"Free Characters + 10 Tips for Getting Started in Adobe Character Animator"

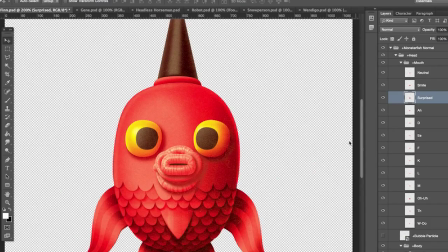0:04 everyone. Today I wanted to show you a new tool included in After Effects CC 2015 called Character Animator.
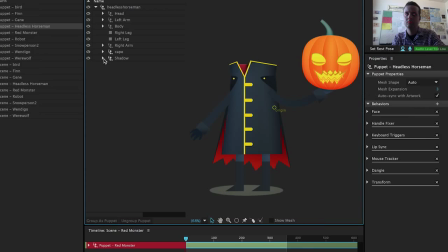0:11 Now, I've always wanted to do character animation in the past, but have been scared away by its complexity.
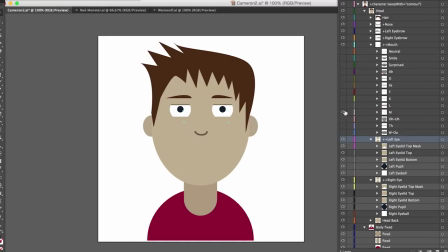0:16 You know, like syncing a mouth up to audio or trying to get keyframes to look smooth and fluid instead of robotic.
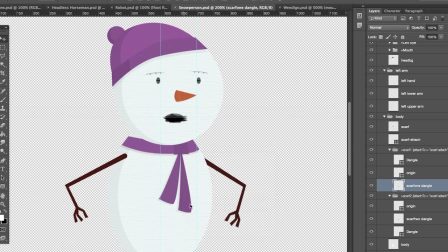0:22 So what's great about Character Animator is it allows me to set up a character in Photoshop or Illustrator,
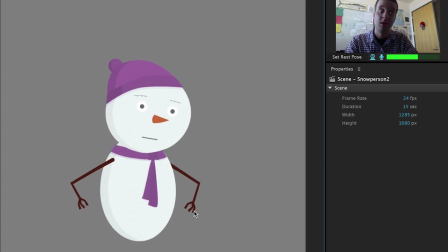0:27 then record a natural feeling performance with a webcam, and bring it all into After Effects to composite a full scene.
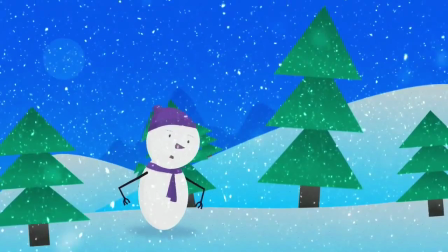0:34 I've been playing around with it for the past few months, and here are 10 tips that I've learned for getting started making your own animated characters.
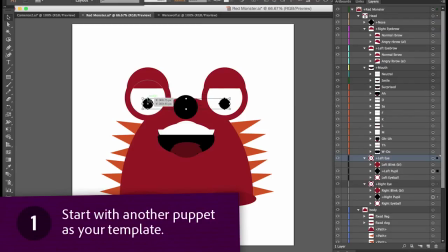0:41 Start with another puppet as your template. Character Animator looks for certain trigger words in your file layer names.
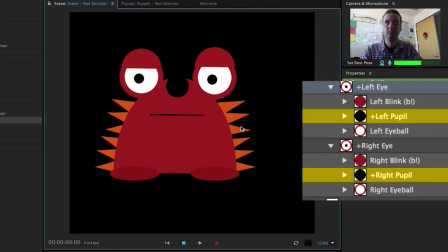0:47 So if you call something left pupil or right pupil, it'll move with your own pupils when you hook it up to a webcam.
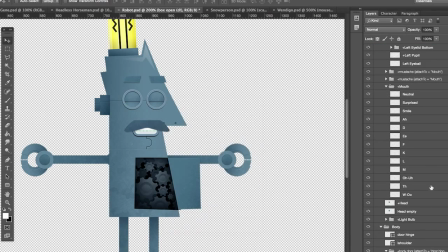0:52 If you start a puppet from scratch, you'll end up taking a lot of time at the end just reorganizing and renaming all your elements to fit the Character Animator naming conventions.
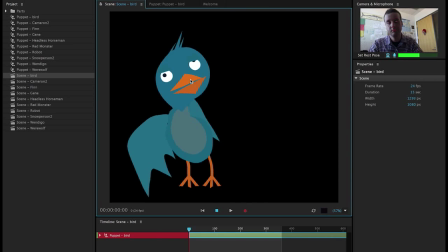1:01 And if one thing isn't right, you can run into frustrating results.
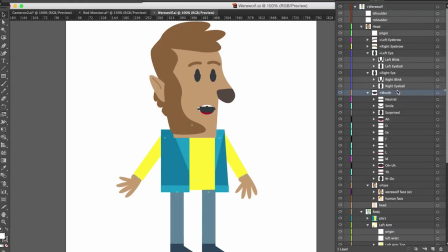1:04 What I do is look for an example character that's close enough in structure to the character that I want to make, and then start building my character against it.
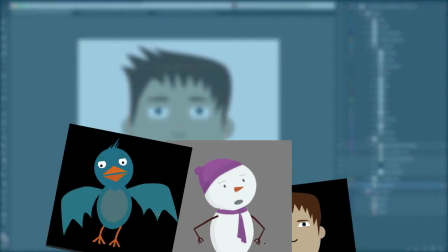1:12 It'll save you a lot of headaches at the end. Check out the description in this video for a link to some characters I've created.
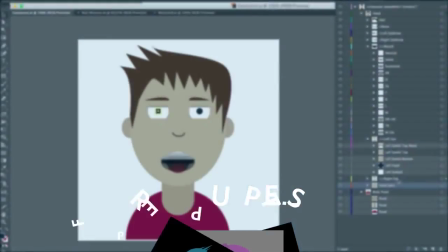1:17 You can feel free to edit and modify on your own. There are 13 different possible mouth layers.
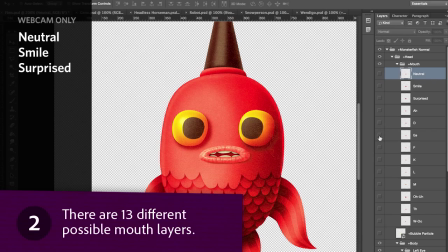1:23 Three of these, neutral, smile, and surprised, are triggered by your mouth motions in the webcam.
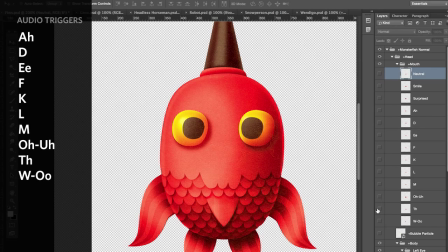1:29 The other 10 are triggered by audio, looking for specific sounds like ooh or ah.
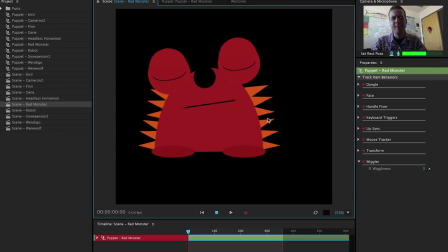1:34 So don't worry about over-exaggerating your mouth shape while talking, because it doesn't matter.
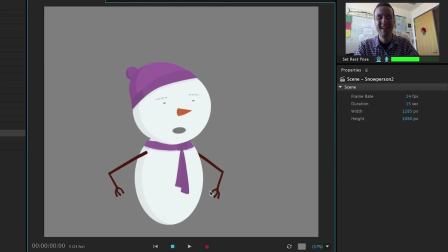1:39 Just talk naturally. And use that knowledge to your advantage. So if my character is happy, I'll smile when I talk so they'll be smiling when I finish.
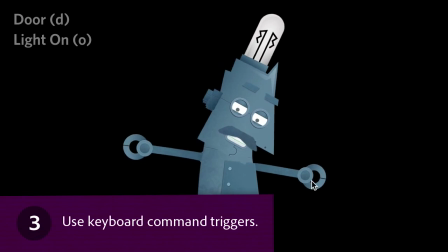1:46 Use keyboard command triggers. If you put a letter in parentheses after a layer name, it will show up when you tap the key during recording in Character Animator.
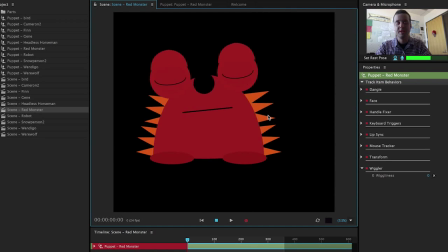1:55 For example, I've got some angry, downward slanting eyebrows triggered to the A key for this red monster.
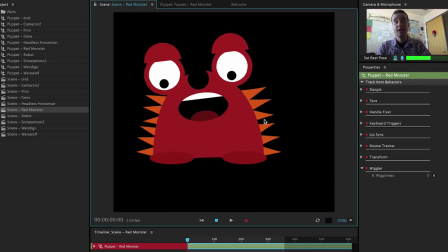2:00 So when I hold down A, the monster gets angry. You can do this for anything, everything from different hand gestures to even a complete head turn.
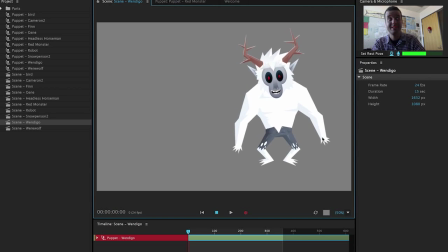2:08 Basically, the more triggers you add, the richer your character is and the more dynamic and expressive your performance can be.
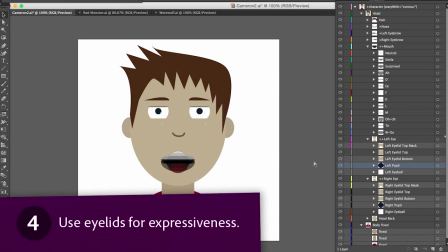2:15 Use eyelids for expressiveness.
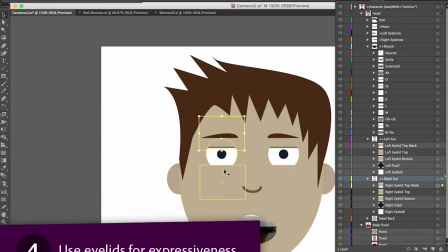2:17 The eyes are the most expressive features of a face, so it only makes sense that you use all the eye-related items at your disposal in Character Animator.
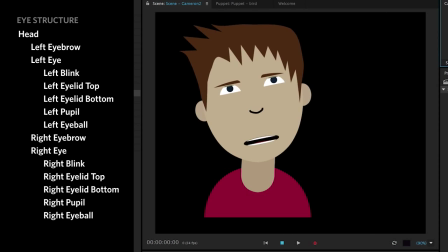2:25 Here you have the option of upper and lower eyelids, which really help, particularly if your character has big cartoony eyes.
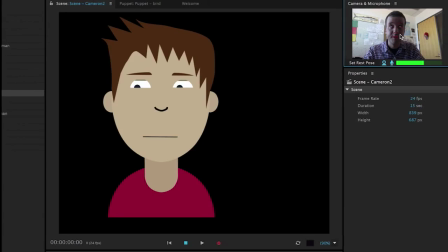2:31 It may feel subtle, but it really helps bring a character to life. Add dangle for anything that physics affects.
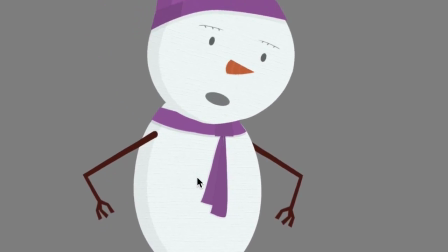2:38 If you add the word dangle in a layer name and set things up correctly, you'll create independent elements that will move on their own based on how the rest of you moves.
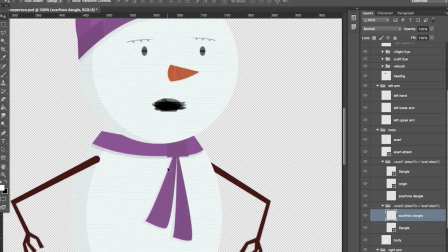2:46 So for this snow person character, her scarf will sway around. You can create an anchor point by creating a layer, making one dot, and renaming it an origin, meaning the scarf will sway from that origin point.
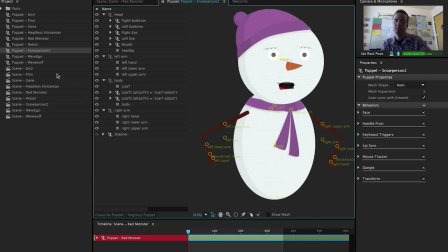2:57 Adding several elements like this really helps a character come alive. Use fixed points to pin a character to a certain place.
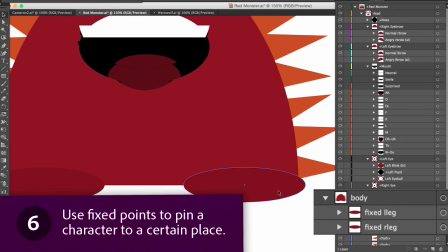3:05 If you add the word fixed in your layer name, you can pin certain parts down.
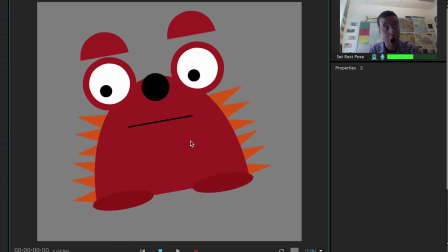3:09 If I didn't have any fixed layers on Red Monster, his whole body would move while I move my head.
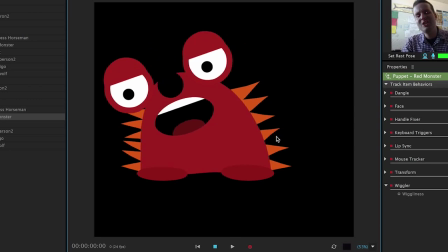3:14 But if I make his feet fixed, those won't move, but everything else will bend and morph to stay connected to them.
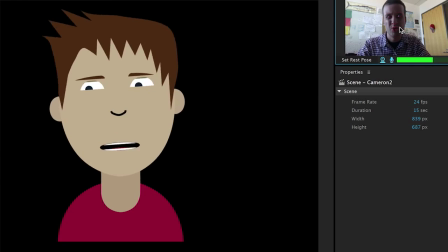3:20 If you have a more standard human character, you might want to keep their body fixed and let their head and neck bend around.
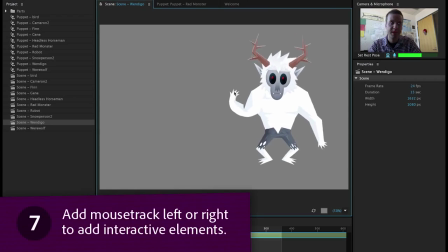3:26 Add mousetrack left or right to add interactive elements.
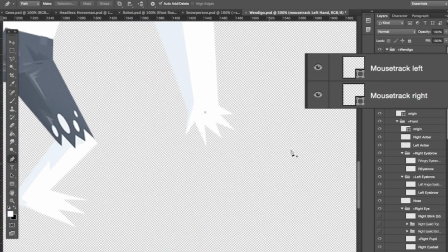3:30 By adding mousetrack left or mousetrack right to a layer name, you can also add some limited mouse interactions for characters.
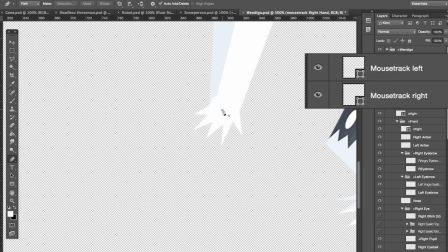3:36 The easiest example of this would be adding interaction points to hands, so when you drag near them, the arms move.
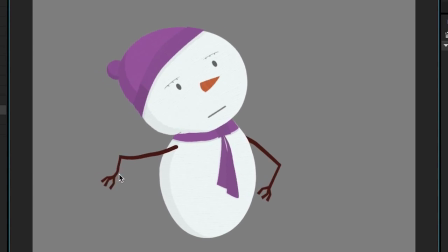3:42 So instead of your character's hands staying at their side the entire time, now you can add a little motion to add some more realism to the scene.
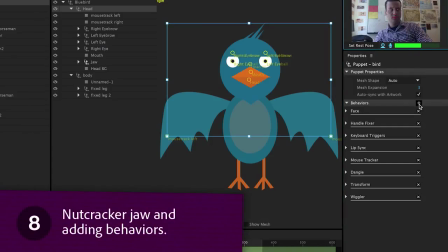3:49 Nutcracker jaw and adding behaviors. There's a section in your puppet options called behaviors, and you can add a few extra interactions here if you want. One of these is the nutcracker jaw, which basically is a different way to animate the mouth. So this bird character's beak might not need all 13 different mouth positions.